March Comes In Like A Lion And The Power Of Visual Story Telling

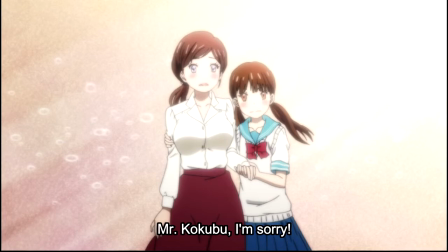742s
When we get to the nurse's room, it's now filled with bright color.
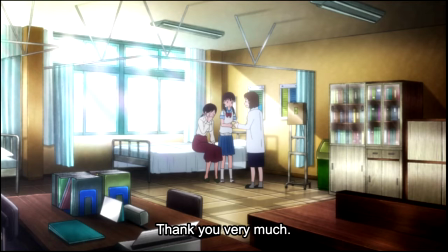746s
Akari apologizes to Hina for failing her, and in a way, the bright colors don't make sense. The black mist is still there, or it should be. The bullying hasn't stopped, but Hina gives the answer.
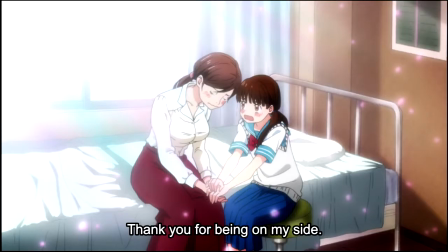759s
that having people on her side like Akari is enough to make her happy and that gives her strength. There's a cut showing what they did to Chiho, showing the emotional pain that Chiho felt and Hina felt because of her love for Chiho.
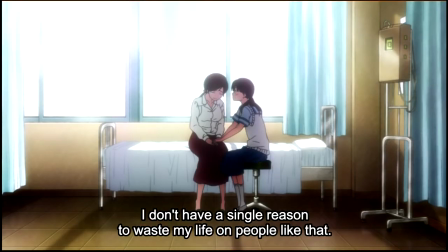772s
We then come back to the nurse's office with Hina giving her final answer, that she doesn't have a single reason to waste her life on people like the bullies. Then as Hina say that, we get cuts of the classroom being filled with light,
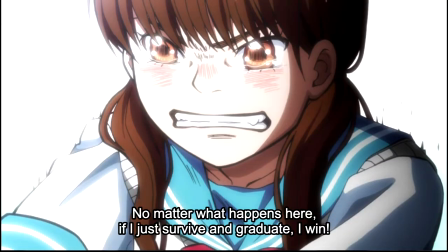784s
showing Hina breaking through the darkness as she yells that just by surviving this year, she wins. There is even a cut showing the darkness evaporating around her. Have I said I love Hina yet? Her face is filled with determination and strength, plus the final cut of the episode shows the school with a colorful background.
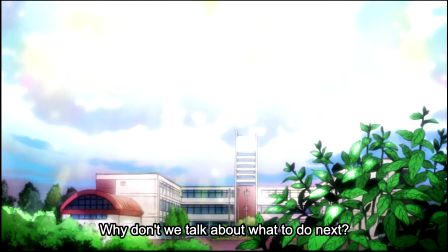804s
Even if the struggles are not over for Hina, she will overcome. Going back to the episode title, we see it written as the kanji for light, which is pronounced Hikari.
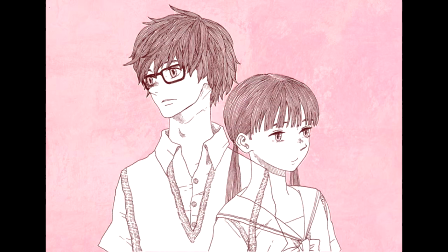815s
This might be speculation again but Hikari is sort of a combination of both Hina and Akari's names showing that together the both of them are light to the school and each other. Despite Akari not being able to stand up for Hina the way she wanted to here Akari gave Hina strength
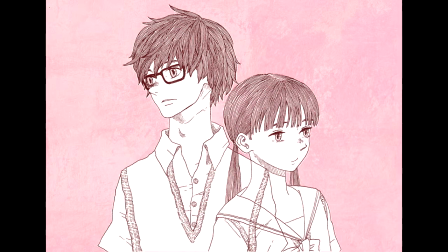833s
and the reason Hina is the person she is is because of the way Akari and her grandpa raised them.
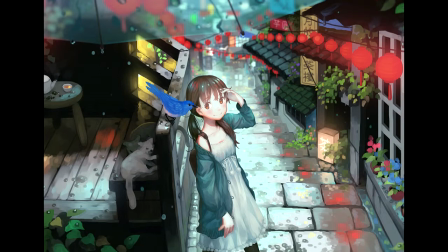839s
You can take this a step further too seeing that Tina's strength is in part because of Rei and the light that Rei shone into her life. And the reason Rei is able to shine into her life is because of the light that she and Akari shone into his.
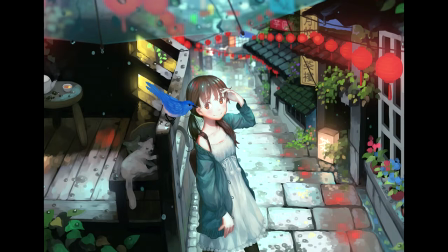854s
Though maybe this is me just being an overthinker. Either way, I think it's interesting. So that is the episode. I could talk about the other episodes, but well, this video is pretty long as it is. And I feel like this at least illustrates how the show does what it does.
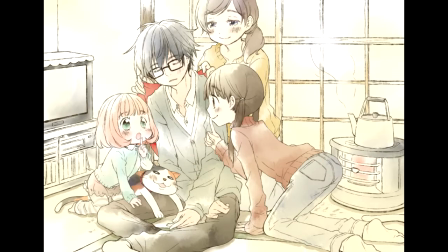869s
There's also that shogi match between that older guy during the championship, yeah that one, that one was good. But the combination of storytelling and visuals in this episode is my personal favorite of the series.
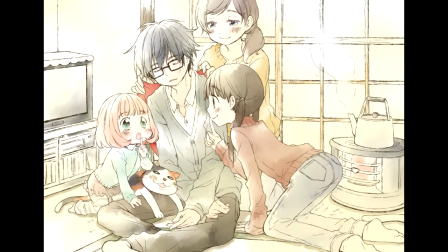882s
So thank you for watching, I hope you've enjoyed my videos about March Comes In Like A Lion. I might be doing more, just let me know if you want to see that. I really do love this anime, so I feel it definitely deserves this closer look. go check it out if you haven't already anyway thank you so much for watching and i will see you all next time